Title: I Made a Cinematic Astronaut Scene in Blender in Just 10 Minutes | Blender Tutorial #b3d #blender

How did I create this cinematic astronaut scene in Blender in under 10 minutes?
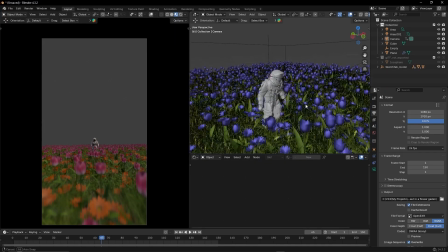Hi, I'm Ravi from Mihira VFX, and in this video I'll break down exactly how I made this render from start to finish using a few quick tricks.
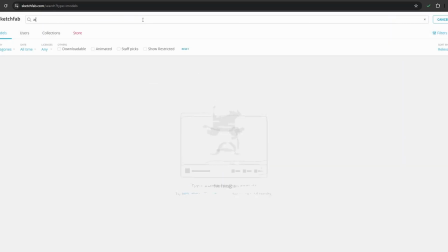So let's get started. I started by heading over to Sketchfab to find a 3D model of an astronaut.
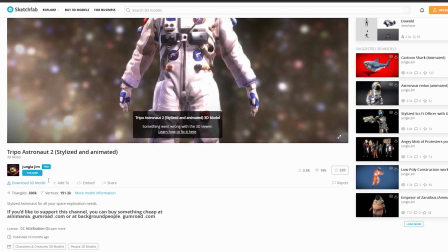After browsing for a bit, I found this really cool one by Jungle Gym. It even came with a built-in animation.
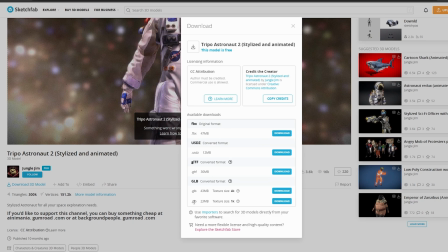I downloaded the .glb file with 1K textures, which is super handy because all the textures are packed into one file.
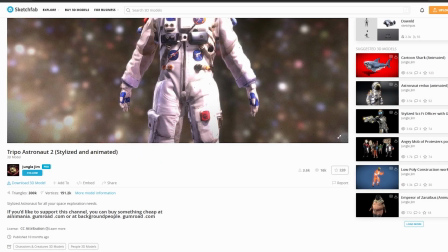No need to manually reconnect the missing maps. Next, I opened up Blender and deleted the default objects.
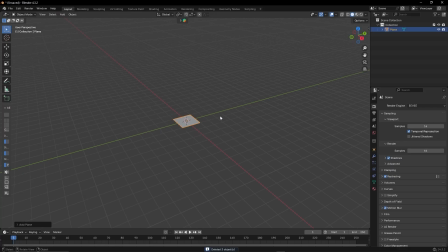Then I added a plane, scaled it up to fit the scene, and applied the scale.
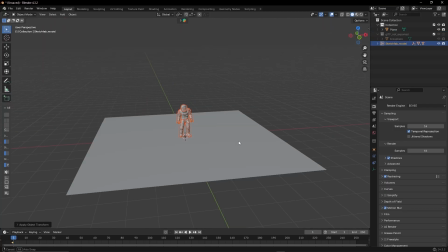I imported the astronaut.glb file and adjusted the plane again to match the scene's proportions.
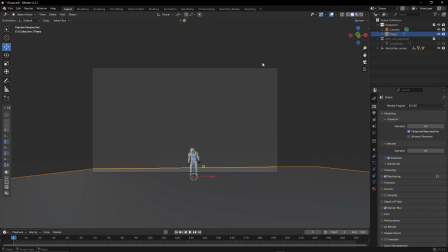Time to set up the camera. Since this was going to be an Instagram post, I changed the render resolution to 1080 into 1920 for a vertical format.
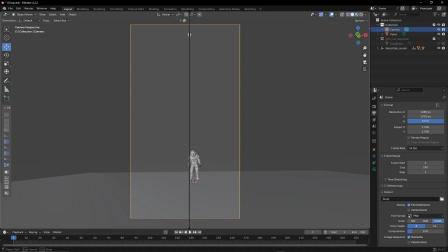I opened a second window so I could preview the render while working.
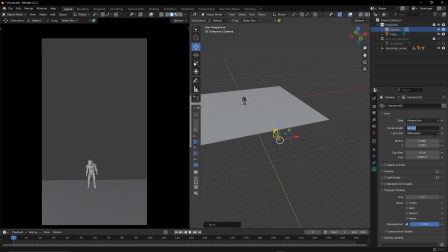Then I increased the camera's and set the focal length to 16mm to get that nice wide cinematic look.
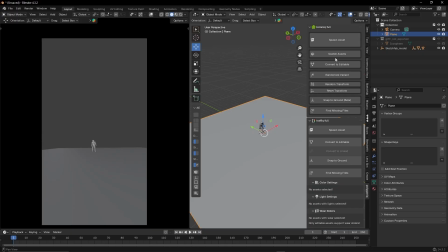To fill up the environment, I used the Botanic add-on. Under Scatter Assets, I chose a foliage pack with flowers.
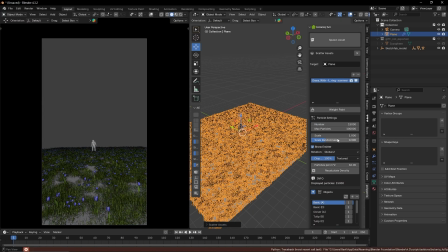Set the count to 15,000 and increased the scale for some natural variation.
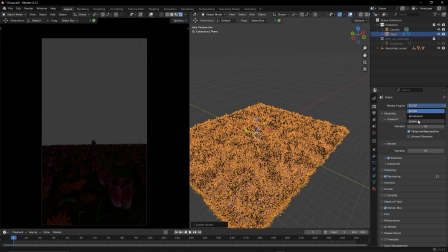Now let's light the scene. I switched the renderer to cycles and set up an HDRI sky image from my collection.
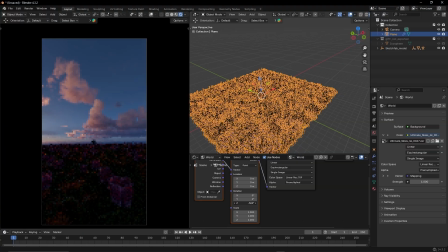After some trial and error, I found one that gave me the look I wanted. Using a mapping node, I rotate the HDRI to control the light direction.
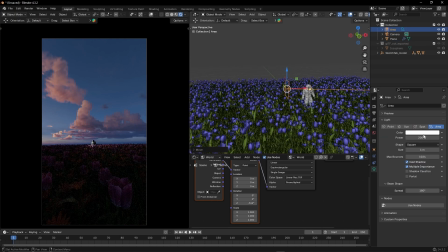To add more cinematic color contrast, I added two area lights, one with a subtle cyan tone and another with a warm orange tone. This gave the astronaut that nice teal and orange look. To make it more cinematic, I added a volumetric fog.
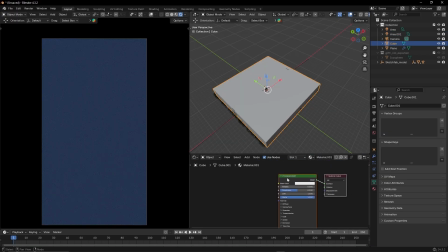I created a cube that covers the whole scene, added a new material, deleted the default shader and used a principled volume node.
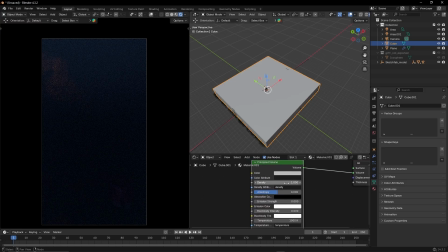I plugged that into the volume input, reduced the density and increased the anisotropy for a soft glowy look.
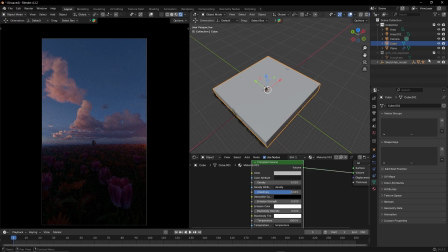To keep things clean in the viewport, I set the display mode of the cube to bounce.
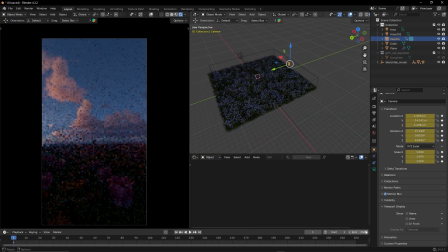Then I animated the camera. On frame 1, I placed it at the start point, set a keyframe, then moved it closer to the astronaut by frame 150 and set another keyframe. I changed the interpolation mode to linear for smooth motion.
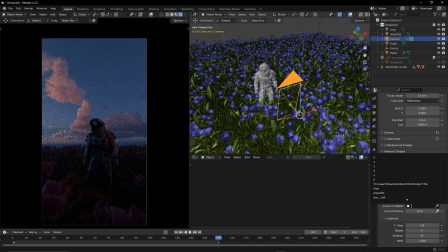For focus, I created an empty, enabled depth of field in the camera settings and targeted that empty with an f-stop value of 0.4.
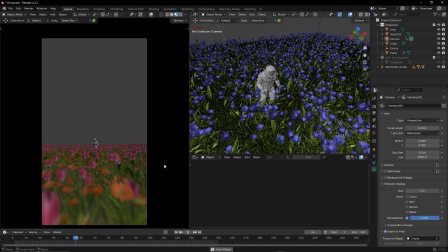I also turned on motion blur to give it that cinematic feel. At this point, the animation looked great in preview, so I moved on to rendering. I set the sample count to 30, changed the viewport transform to AGX, and used OpenEXR with the DWAA lossy compression for better quality and flexibility.
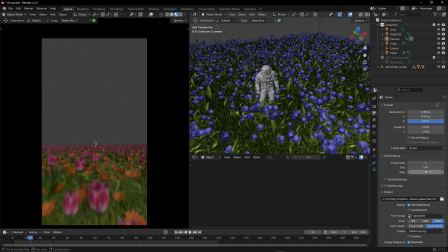Frame rate was set to 24 FPS, the classic cinematic frame rate. Then, I used the most powerful shortcut in Blender, Ctrl F12.
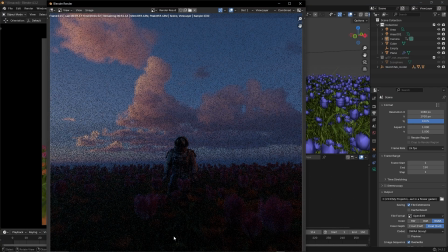And off it went, rendering frame by frame. It took around 3 hours to finish, mostly because of the heavy foliage.
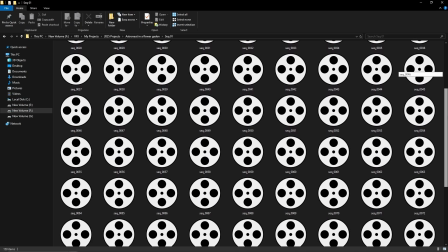Once rendering was done, I imported the EXR sequence into DaVinci Resolve and did a quick color correction,
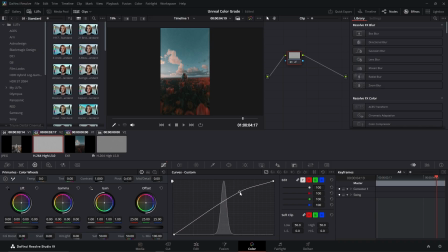grading pass and added some background music, and this is the final result.